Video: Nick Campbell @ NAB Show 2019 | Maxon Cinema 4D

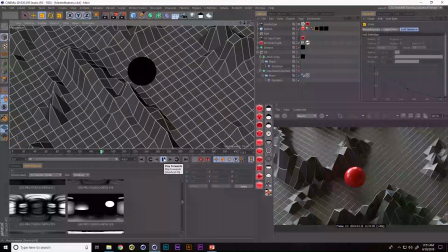(15:57)
Let's try to set up some procedural way to allow our marble to roll around this landscape and you put some parameters in and then hit play and see what the heck happens. I love that feeling. Cinema 4 makes Cinema 4D makes it really easy to do it and I wanted to show you how I use some features in R20
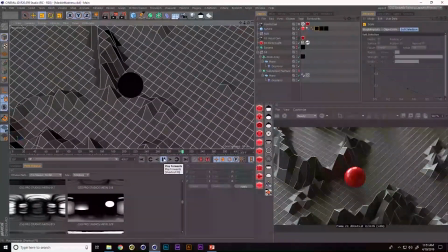(16:15)
and then of course Redshift to get our final render here. So let's zoom out. I'm gonna unclick on Gorilla Cam.
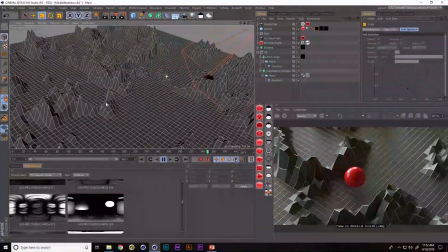(16:22)
We might talk about that in a second but let me just go to a regular old camera and let's look up and see what's going on in this scene.
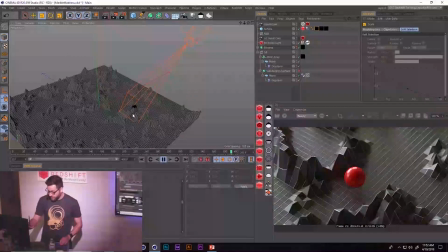(16:29)
So you can see we have a plane, we have some geometry that's being deformed on the plane, and then we have this camera that is, let me just turn off our atom array for a second, it might run a little bit faster.
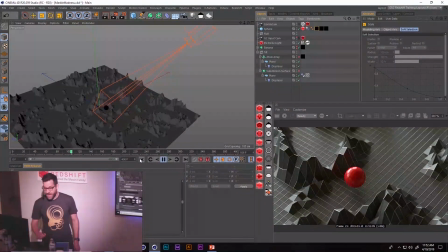(16:41)
And then we have this camera that is following our sphere around. And this is an important part of the effect because the sphere is rolling on its own, so we have a plane that's tilted on its side. We have some dynamics that allow the, just like we showed before,
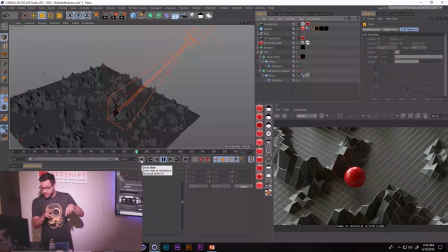(16:56)
we have some rigid body dynamics in this case that allows the sphere to roll around and kind of it wants to follow gravity. And then of course it gets in the way when all these little pieces of deformation get in its way. And then the missing piece there is I didn't want to have to animate my camera to follow my dynamic sphere.
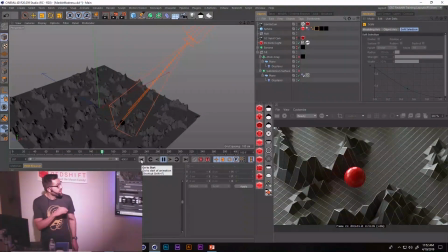(17:15)
So instead we use Gorilla Cam, which is another Grayscale Gorilla plugin that allows you to do a ton of stuff. But mostly what I'm doing it with this one is add some natural shake and allows me to target my object. And then what's nice is it doesn't just lock in as a target as a regular target on a camera would.
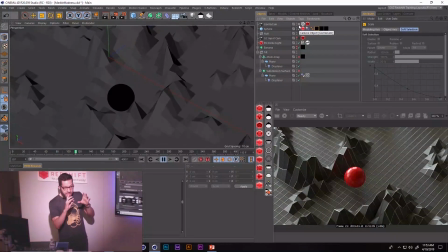(17:33)
There's natural, almost like a real person is behind the camera and the marble will move fast and then the cameraman is like trying to keep up with it.
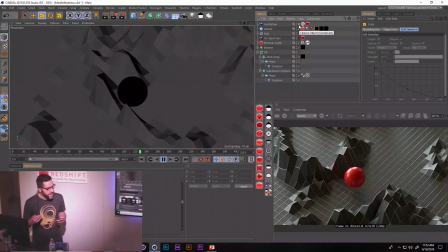(17:42)
It's built to have natural camera movement. So all these things combined, very simple elements in Cinema 4D to create what is a really engaging animation. I love this stuff.
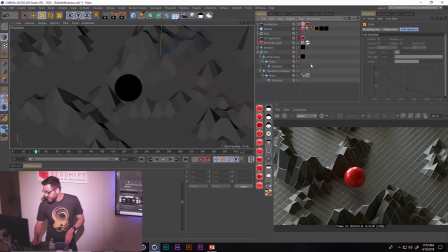(17:53)
And so let's go through, break through the hierarchy, other elements that we have in the scene and then we're going to open up a different version of the scene and I'm going to talk to you about R20 and fields and how I use fields with that. So you can see we have our plane, we have our displacer,
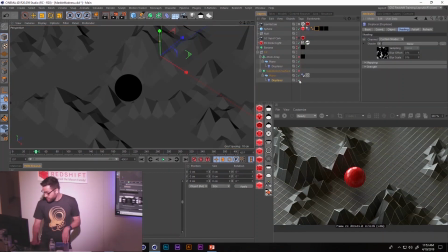(18:09)
on top of our displacer we have a noise and all this displacer is doing is animating this noise going up, just like that. And you're seeing, let me turn off these other ones, flat plane. Displacer is now engaging parts of our geometry.
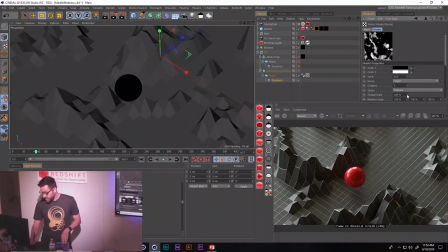(18:26)
And in fact we can go into our noise and change the scale of our noise and get different types of animations here. And the way that it's animated is right here, animation speed. If you have it played with animation speed and noise, I use that setting all the time. Gets you up and running with animated noise without having to set any keyframes. All right. So that's one piece of it.
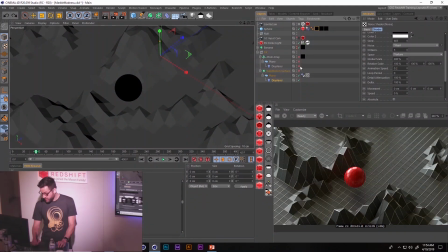(18:45)
We also have, let me undo some things and make sure we're back to where we were.
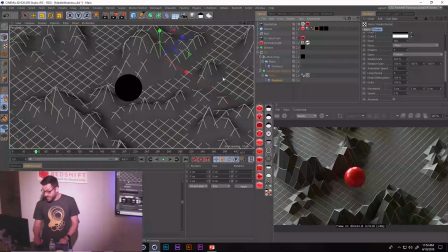(18:50)
We also have an atom array that's doing the exact same thing, except with an atom array, which gives us these nice little pieces of filigree, kind of, what am I just trying to say, like a little piping around each polygon. So this just helps give it a little bit more of that marble madness feel with like the lines going through it.
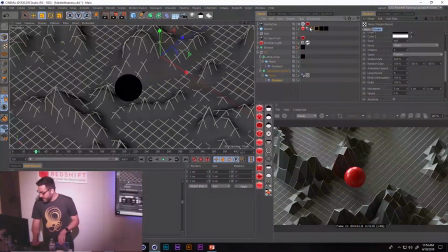(19:09)
Of course, we have our dynamics tag on our sphere. We have a dynamics tag on our plane, and I lean the entire rig is on a tilt null that, if you just look, it's got a couple degrees tilt on it so that the marble just naturally wants to roll. Well, once we had all that, I don't know what banana was. What was I thinking? What was banana, folks?
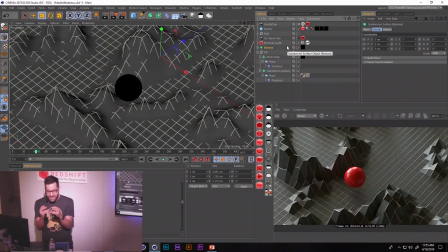(19:29)
Oh, I think I was gonna do a marble, like literal clear marble, and put an object inside of it, and I decided at the last minute it kind of looked better as like a gumball than a marble. Okay, so we could delete banana. Hey, fun. Even smaller scene file, folks. I love this.
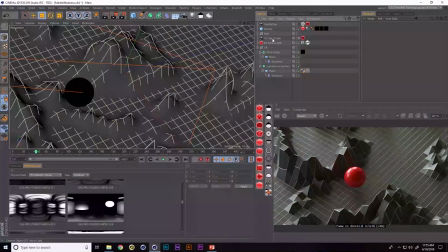(19:45)
So you can see what we have right now is the original input camera is just this. This is kind of how I framed my shot. I was like, this is how far I want my camera to be away from it. And then, of course, when I hit play, the camera does not follow it.